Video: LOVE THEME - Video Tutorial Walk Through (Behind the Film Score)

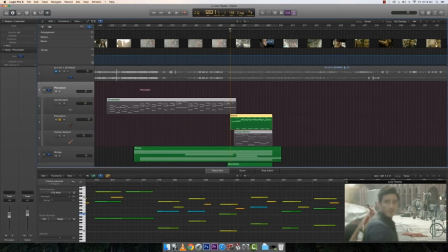8:21 Yes, tambourine. Yes, that's there, and let's hear it.
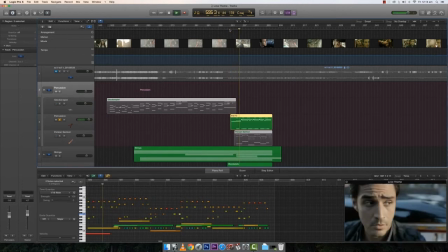Yes, a shaker is playing.
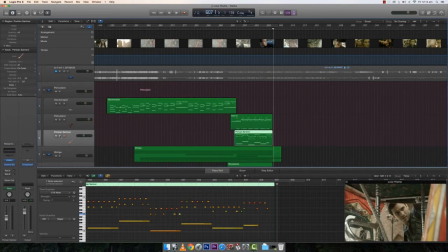8:43 And then I have this thing called Persian santoor that comes in the later part of the piece,
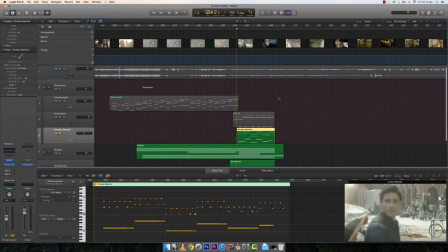8:50 and it's just adds this ethnic flavor to the whole piece
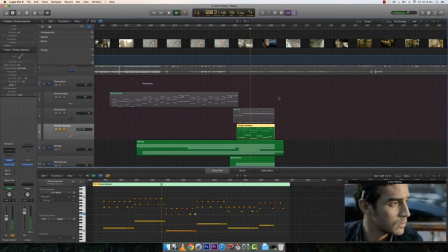9:00 and makes the thing quite running at the end. Yes, so this covers our percussion section.
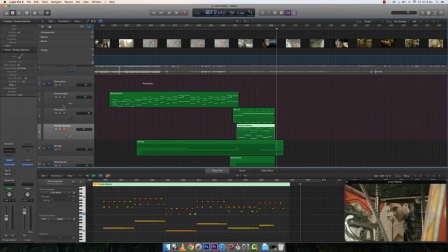9:15 I've added like anything that I feel is percussive in this folder. So I'll close this now and open the string section. This is the most interesting part of this piece, and it has a lot of importance.
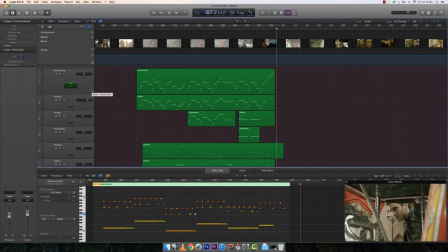9:30 This piece consists of different instruments that I used in the string section of the orchestra. First, I'll play the solo violin, which is basically playing the actual tune, actual signature tune.
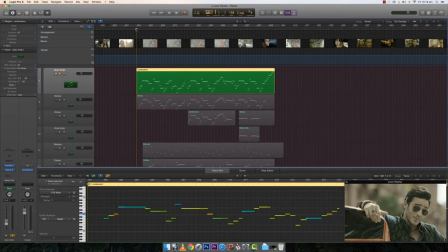9:46 And for this, I'm using a virtual instrument called LA scoring strings for two reasons. One is that it has a very raw sound to it, which I wanted for this project.
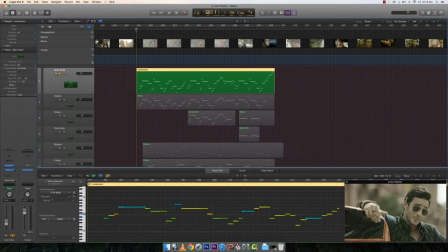10:02 Plus the portamentos and the glissandos are amazing. I don't know if any other virtual instrument is offering such features. I think Hollywood strings is, but I don't have that, so I used LA scoring strings.
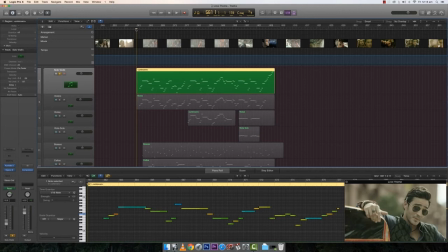10:18 I rely quite a lot on LA scoring strings for a lot of my projects. Somehow, um, I like the raw sound. Um, if somewhere I want a lush, softer orchestra, which is which uh,
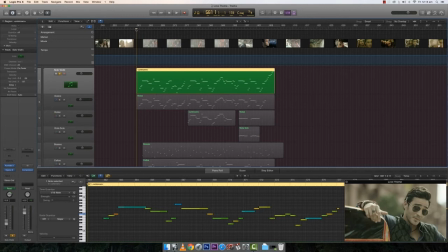10:35 is quite dreamy and which is quite lush and smooth, then I use cinematic strings. But for this, I'm relying mostly on LS scoring strings. So let's listen to the solo violin first.
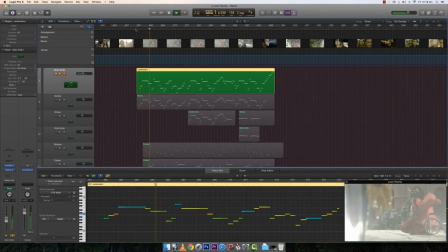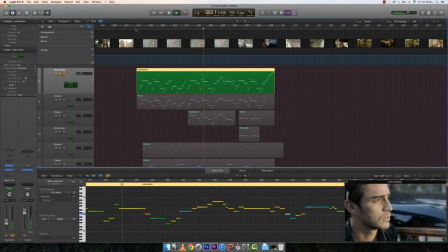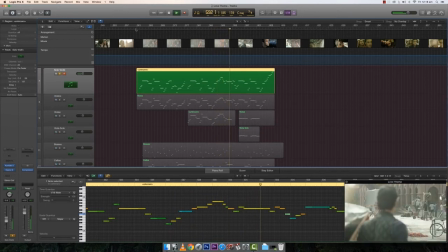Yeah, so this is the solo violin, and I've doubled it with the violin section. So let's see if I solo that as well, how it sounds.
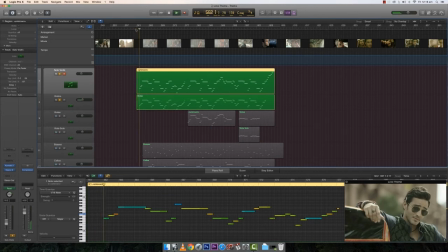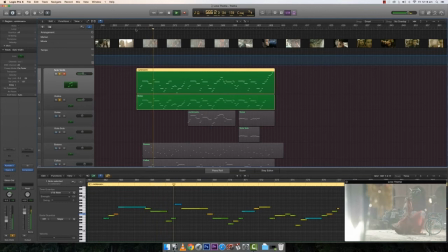11:40 So obviously a section is included, so it sounds bigger now. But solo violin is cutting through the section, which is great.
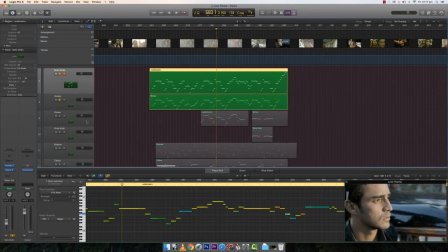11:59 Then I guess I have played,
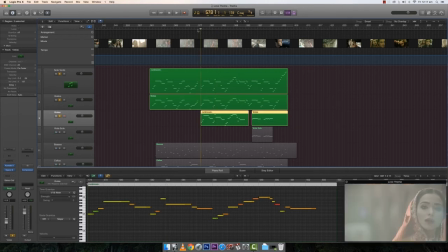12:02 here's a viola section that plays the harmony when this tune is playing for the second time. Let's hear that. Yes, it's harmony.